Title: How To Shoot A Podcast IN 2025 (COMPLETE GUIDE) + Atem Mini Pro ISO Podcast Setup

So with Lapel Mics, they on you. You don't have to, you can speak, you're free to speak, you're free to move, and you're always getting the best sounding audio at all times. And then I use boom microphones as my secondary microphones because I can keep them out of camera sight by placing them above the podcast set.
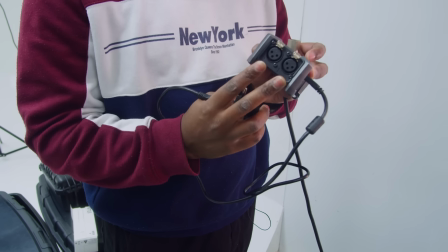4:26 I record my boom microphones into a Zoom recorder, separate from my lapel mics.
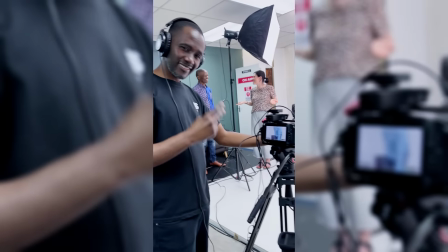4:30 And I cannot stress this enough. Make sure that you have a pair of headphones and that you are monitoring your audio.
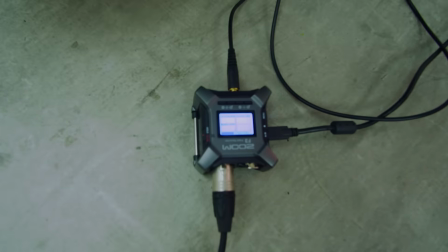4:36 Many times in the past, I would just press record because I could see that I'm getting signal on my audio recording device,
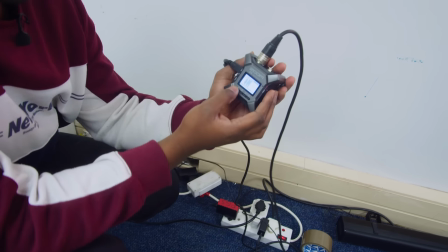4:42 only to find that there was a huge buzz the whole time in the audio from a faulty cable.
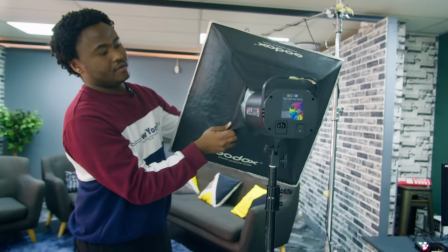So the main thing you want to achieve for podcast lighting is that the people that are on the set are
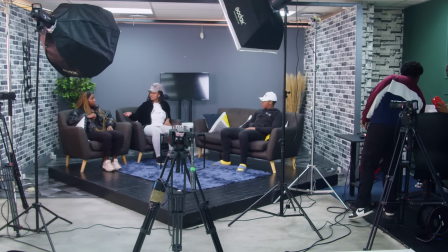4:59 well lit in a way that the lighting is not causing shadows that can be visible on the set.
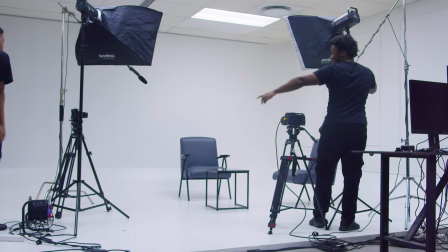5:04 To achieve this, we put 2 lights on the left side and the right side of the podcast set, both at 45 degrees from the middle, facing the talent.
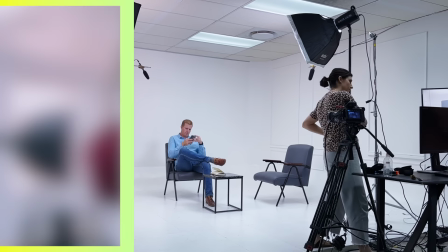5:13 In this position, the 2 lights cancel each other's shadows. So this light is facing that way, facing to the left.
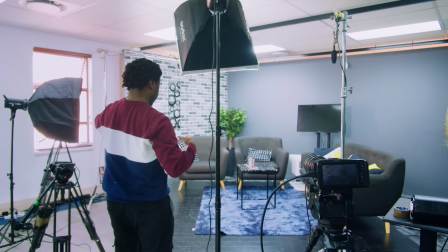5:22 So that other light is going to face to the right, and then they'll cancel out each other's shadows.
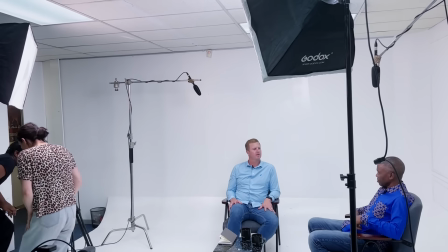5:28 Because if we only had 1 light in front of the set facing the talent, we would see the people's shadows at the back of the set. The same thing, if we only had 1 light on either the left or the right side, we would see shadows cast on the opposite side.
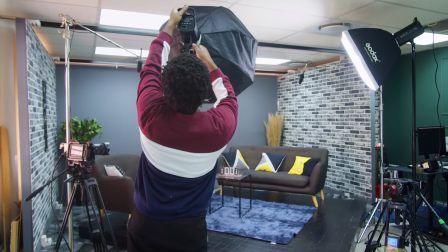5:41 We also place the lights higher than the set. This is to ensure that any shadows that might occur are cast down on the floor of the set where the camera cannot see them.
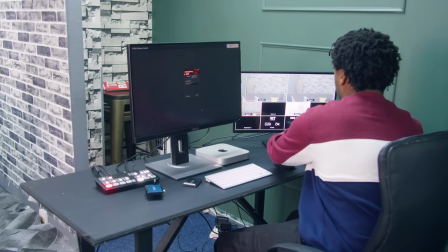5:51 So this is how I set up for editing while shooting a podcast. I always have a table on the side of the set that I use as my editing station. This is where I set up my computer and the Atem. So for those of you who don't already know, the Atem Mini Pro ISO is a camera switcher,
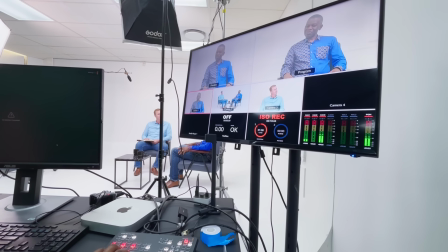6:07 meaning it allows you to switch between cameras and choose which camera view you want the people who are watching to see. The original use of this is when live streaming with multiple cameras.
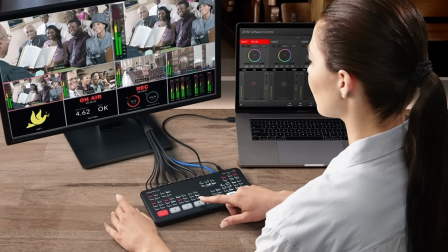6:17 It allows you to switch between the different cameras that you have and choose which camera view you want to send to the people who are watching on YouTube or any social media platform.
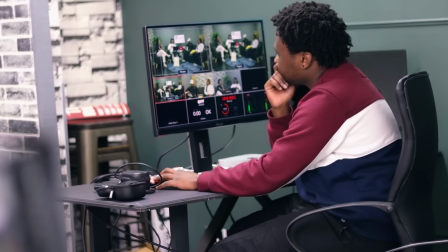6:26 So with the Atem Mini Pro, it not only does that, but it records all your camera changes that you made during the live recording of the podcast
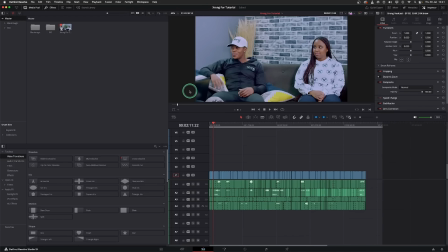6:34 and saves it into a DaVinci Resolve project that it creates automatically for you,
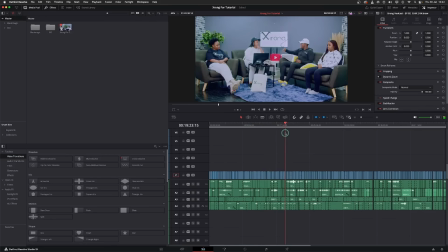6:39 saving you the editing process of having to sync all these camera angles and cutting in between them in post. So as soon as the podcast recording is done, so is the editing. Now I know that there's AI tools out there that can do the editing work of cutting between the different camera angles, but I've just found that they're not perfect yet, because you still have to go back to check and fix where it might have not done a great job on certain cuts,
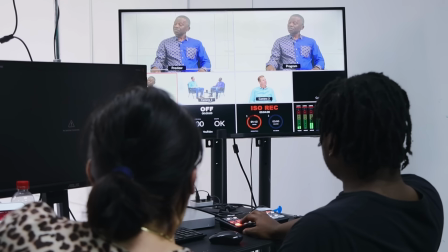7:03 whereas with the Atem, I'm still in control of when and where to make the cuts exactly how I want them. So I want to quickly show you how to set up the Atem Mini software so that you can record your podcast.
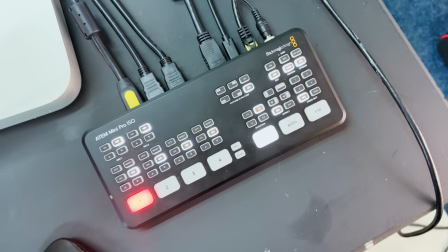7:14 I connect the Atem to the computer using an Ethernet cable.
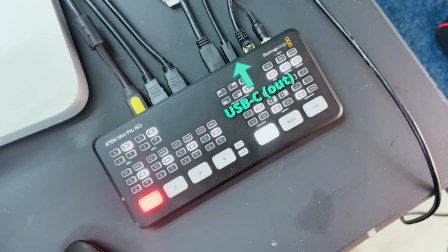7:21 You can also use the USB-C cable to connect the two if you're planning to only record onto the camera SD cards and edit later.
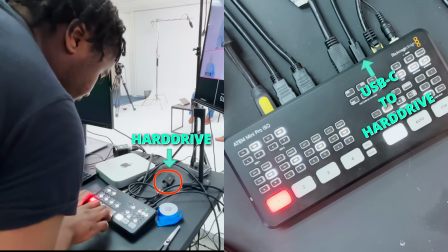7:28 But in this case, we want to reserve the USB-C output to connect the hard drive that we'll be using to record the edits that we are going to make while recording the podcast.
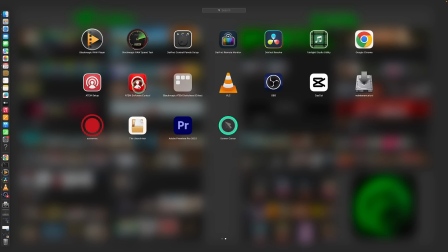7:38 Once the Atem is connected, I open the Atem control software and link it to the Atem.
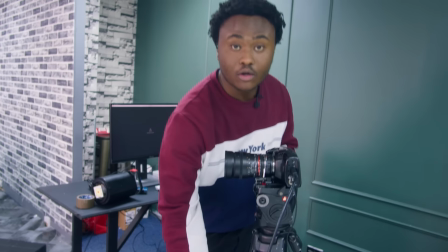7:43 I then connect HDMI cables to all 3 cameras to send their video signal to the Atem Mini,
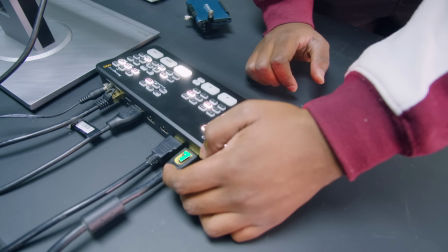7:49 which has 4 HDMI inputs to accept the video signal from the cameras.
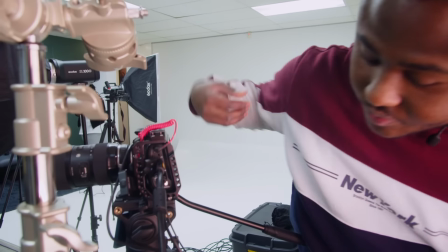7:53 We're going to connect this HDMI to the camera, and then we're going to take this HDMI all the way to the Atem.
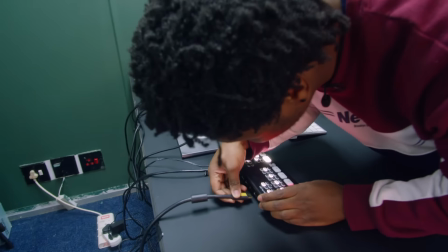8:02 This HDMI is going straight into the Atem, so we're going to put this on HDMI 1.
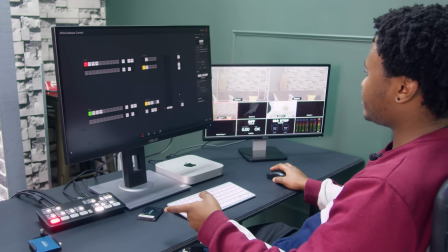8:09 Once your Atem is connected to the software, you then come here.